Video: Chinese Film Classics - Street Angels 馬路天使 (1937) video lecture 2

Street Angels follows in the footsteps of other leftist films of the 1930s too, which represent the plight of marginal and underprivileged figures in society through attractive female leads.
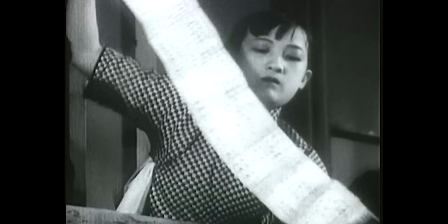In order to generate public sympathy for them and propel progressive social change,
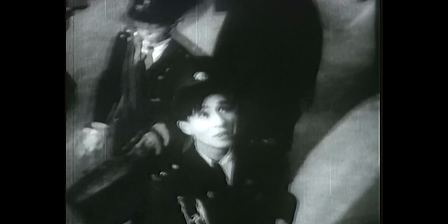filmmakers did not hesitate to diverge from realism and to add heartstring-tugging songs.
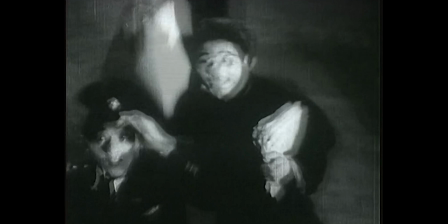Xiao Hong is an acoustic character not just because she's a singer, but also because she's something of a frustrated listener. She strains to hear what is being communicated to her from across the window on the other side of the alley where Xiaoping lives. She is also frustrated by what she hears from her adoptive parents, who treat her as a mere commodity to be exploited and sold.
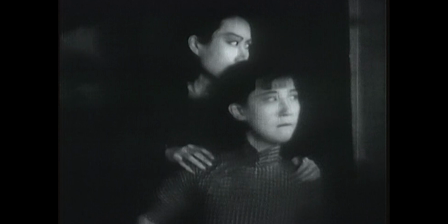Eve's dropping propels the plot in several scenes, notably when Xiaohong overhears the plan to sell her to Mr. Gu. That's when she decides to move out in secret. Xiaoping, Xiaoyun, and even the Three Stooges characters from the barbershop could also be considered acoustic characters because of how they are defined through sounds.
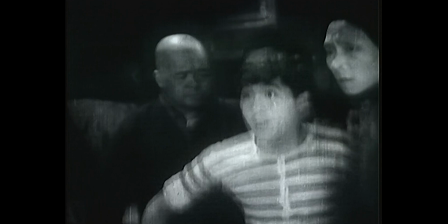Xiaong summons Xiaoping by using what they call the wireless wuxian dian of a mirror to shine light on the window covering of their apartment.
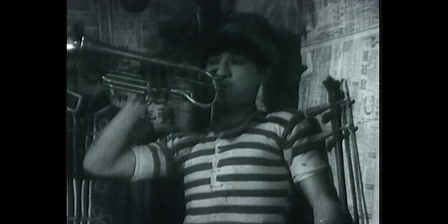He signals his presence in response by playing his trumpet, which is dubbed rather than live recorded sound.
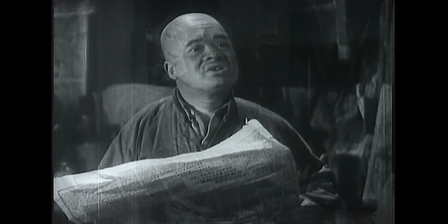Often she hears him, as sometimes we do, before she sees him. The three underemployed barbers are buffoonish figures who appear mostly for comic relief.
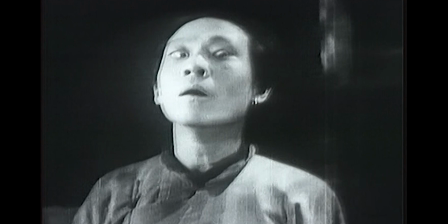They're inarticulate. They mostly mug and grimace and cross their eyes. But they do make noise, as when Xiaoping strikes their heads like drums, complete with sound effects. One of these three men has a severe stutter. Stutters and mutes and individuals with other disabilities were stock butts of humor in early 20th century China.
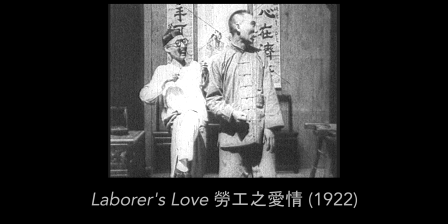They were as familiar to audiences as the quack doctor who appears in laborer's love.
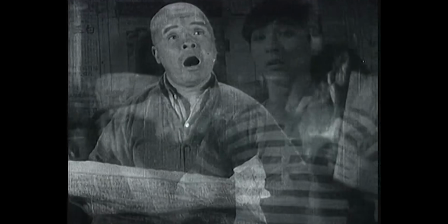The man can barely get a word out, and Xiaoping repeatedly interrupts him with some variation of the admonition, if you can't speak, then don't speak. Buhui shuo hua de, jo bu yao shuo. Xiaoping repeats the phrase virtually every time the stutterer tries to speak, such that the exchange becomes something of a running joke.
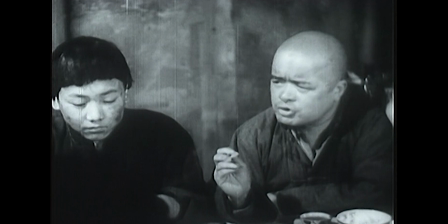On the occasion of Xiaoping's marriage with Xiaohong, one of the other stooges finally reproaches Xiaoping, reminding him that on this happy occasion, he should give the man a chance to finish a sentence for once.
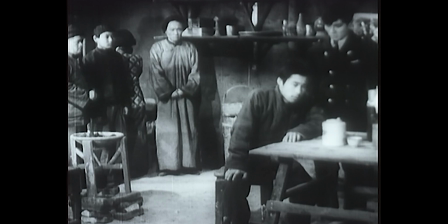By the end of the film, the phrase seems to mock all of these characters who lack a voice in deciding their fate.
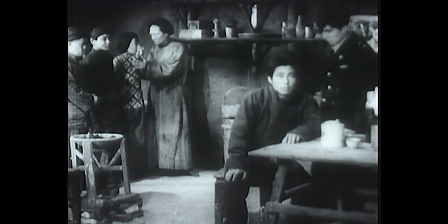Xiaoyun, the sister who remains silent, actually dies. Should they not speak and risk a similar fate? And if they don't or can't speak, who should speak for them? These illiterate and inarticulate characters could be taken metaphorically as standing in for an entire class of people who do not fully understand what is going on around them.
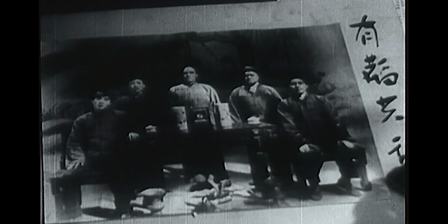In an early scene, the group wants to write down a slogan of solidarity, sharing prosperity and difficulty together.
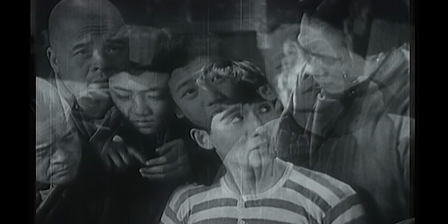Unfortunately, none of them can remember how to write the character Nan for difficulty.
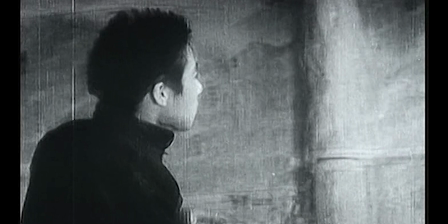Wang, the newspaper seller, finds the character Nan in a newspaper article pasted on their wall,
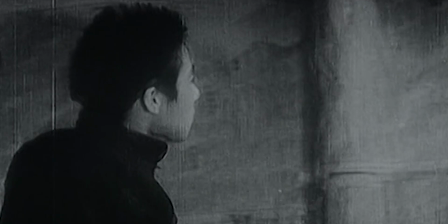which mentions the calamity China currently faces due to invasion by the imperialist enemy, meaning the Japanese.
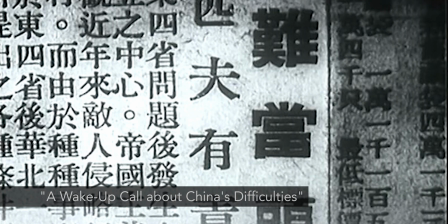The headline reads, The nation faces difficulties, so everyone must stand up and take responsibility. Like in films such as Sun Yu's Daybreak and Little Toys, Street Angels represents the lives of the urban underclass as essentially tragicomedy. Part tragedy, part comedy, but with a comedy as a foil to the tragedy.
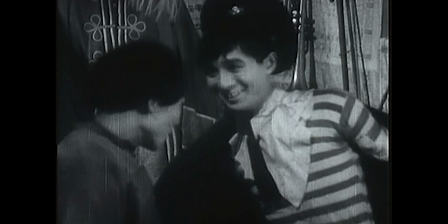Xiaoping's foreign soldier uniform, for example, which has only a patch of fabric for a shirt, illustrates his poverty.
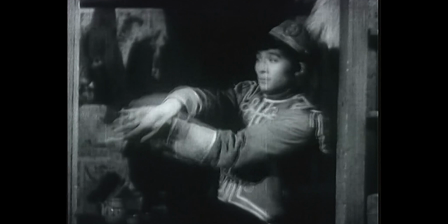His magic tricks to amuse Xiaohong show us that he really has nothing up his sleeve because he barely has sleeves.